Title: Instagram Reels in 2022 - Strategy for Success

Just having a think, maybe writing down some key points. It doesn't have to be overly complicated but you want to make sure you're thinking about why you're creating it because then that's going to help you communicate the experience. So once you've done that, now you're going to source the content. Whether you have the content already or you go out and take it, create it, whatever you want to do. Once you have sourced the content, the third step is the reel building process. But before we jump into creating the reel, there are two platforms that I highly recommend editing the content on. The first way is through the Instagram app. Now, this is a very simplified way to do it. Doing it all within the app, creating it, editing it, posting it. However, I always recommend the second option and that is InShot, a video editing app that gives you more ability to customize and import music, edit it with the music and I'll show you when we get into it. But I highly recommend downloading the InShot app, both available on Android and Apple. But we'll start with editing the reel in InShot first. So this is what the InShot app looks like.
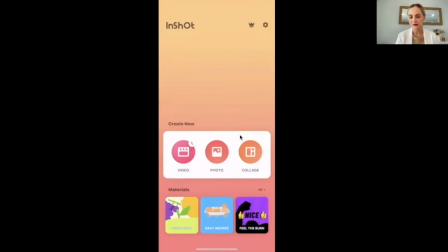[5:28]
This is where you can import all of your photos and videos. So that's what I'm going to do.
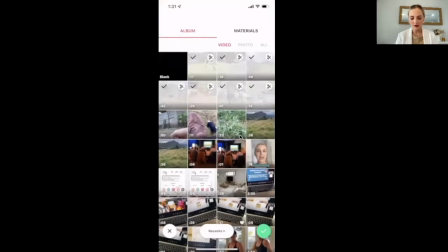[5:33]
I'm going to select everything I want to put in the reel.
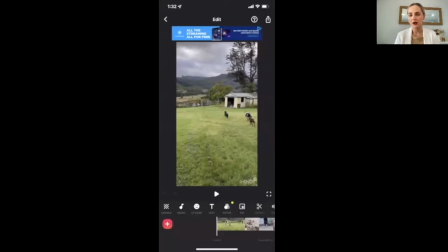[5:38]
So this is where the strategic element behind the reel building process comes into play. So like I was saying, I want to create a reel that goes through the experience of the farmstay experience,
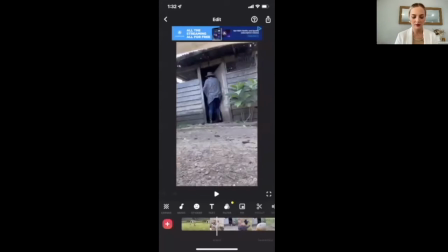[5:52]
in particular the animal feeding experience. So what I want to go through, I've got all of these videos that a business would be able to take and capture themselves.
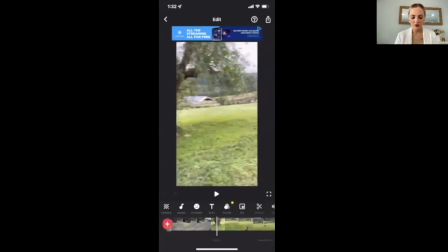[6:00]
And I want to take all of these videos,
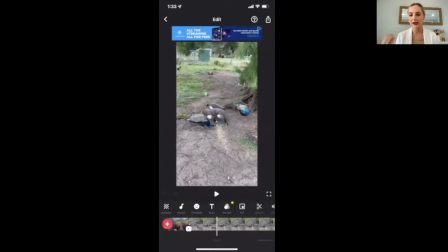[6:04]
which together are a couple minutes long, and I want to create a 15 to 20 second reel.
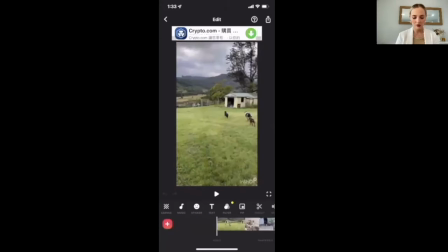[6:10]
So with these videos, I want to think about the experience as a whole. So speaking to Amber, the owner of this business, she was describing this experience and how she would take all the families down and the dogs would leave
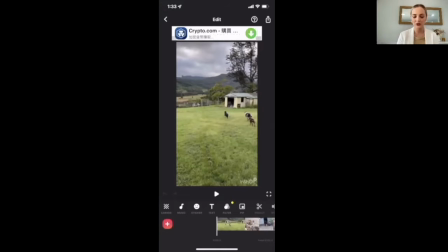[6:24]
them down to the animals as they are working dogs and that's what they do so I kind of want that to be the first the intro
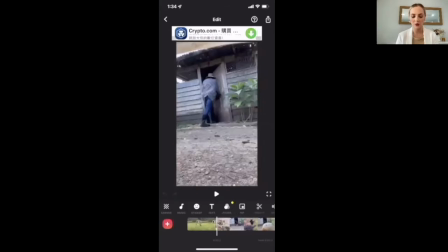[6:32]
of the video I kind of want that to kind of set the scene and then go into the animals but basically how you can reorganize
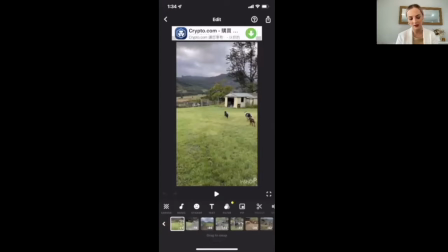[6:39]
this is if you hold down on each of the videos it'll pull them up like tiles and this is where you can hold down and drag the videos so I want to before I start editing and cutting down each of the videos,
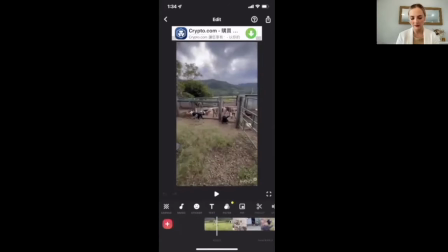[6:52]
I want to put it in an order that describes the experience. I'm pretty happy with the order here.
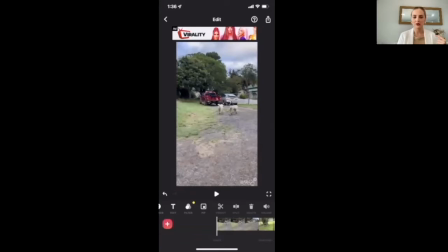[6:58]
So now I am going to start cutting them down.
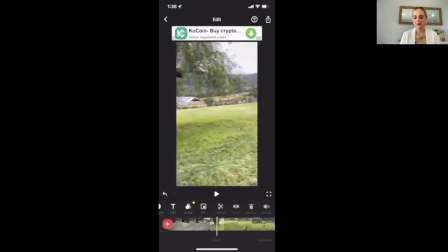[7:02]
Like I was saying before with the movement, you want like, for example, here, you could start the video here, you could split it.
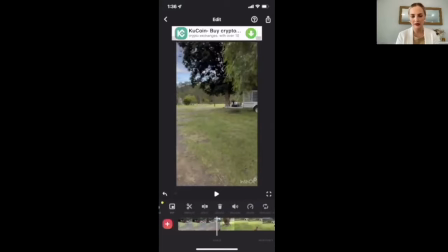[7:10]
So you've got all of these options here. So if I put the split under the play button right in the middle of my screen,
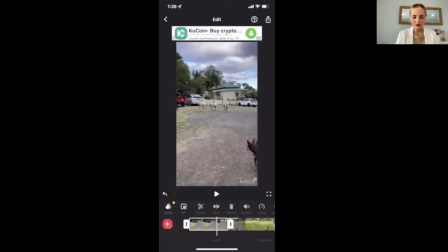[7:16]
you can see I can split the clip and delete the first section where it's not really, nothing's really happening.
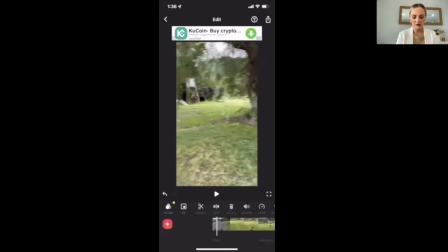[7:23]
And I could start the video here.
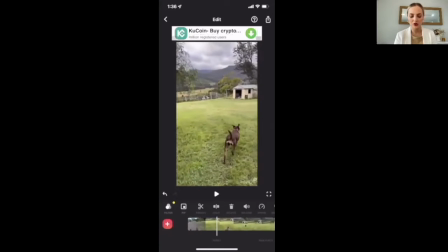[7:28]
And I could do that, that whole video. But what you want to do, you want the first three seconds to be the most captivating. I kind of want to start it where there is a subject matter in the video and there's movement. So instead of again, starting it with one dog, I want to make sure I've got it.
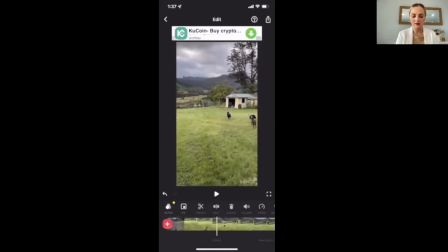[7:46]
Start the video where I can kind of start to see all three dogs starting to run. This is where I want maybe a couple of seconds of them running down. I'm going to split it again and kind of delete this part. Like there's no point including the dogs running all the way down because you want to keep it short, sharp and to the point.
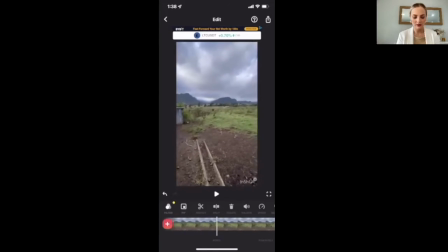[8:06]
So I'm kind of going to cut all of these videos up and have the videos where the animals are in the forefront of the video and the story I'm creating.
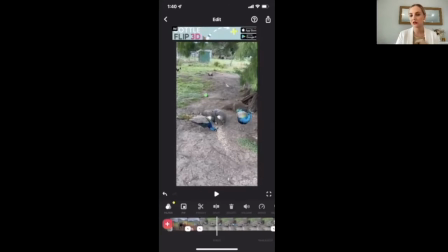[8:15]
It seems very tedious but once you do this over and over again, the quicker it's going to be. You're going to understand what does really well, what's something that you always want to include, a focal point.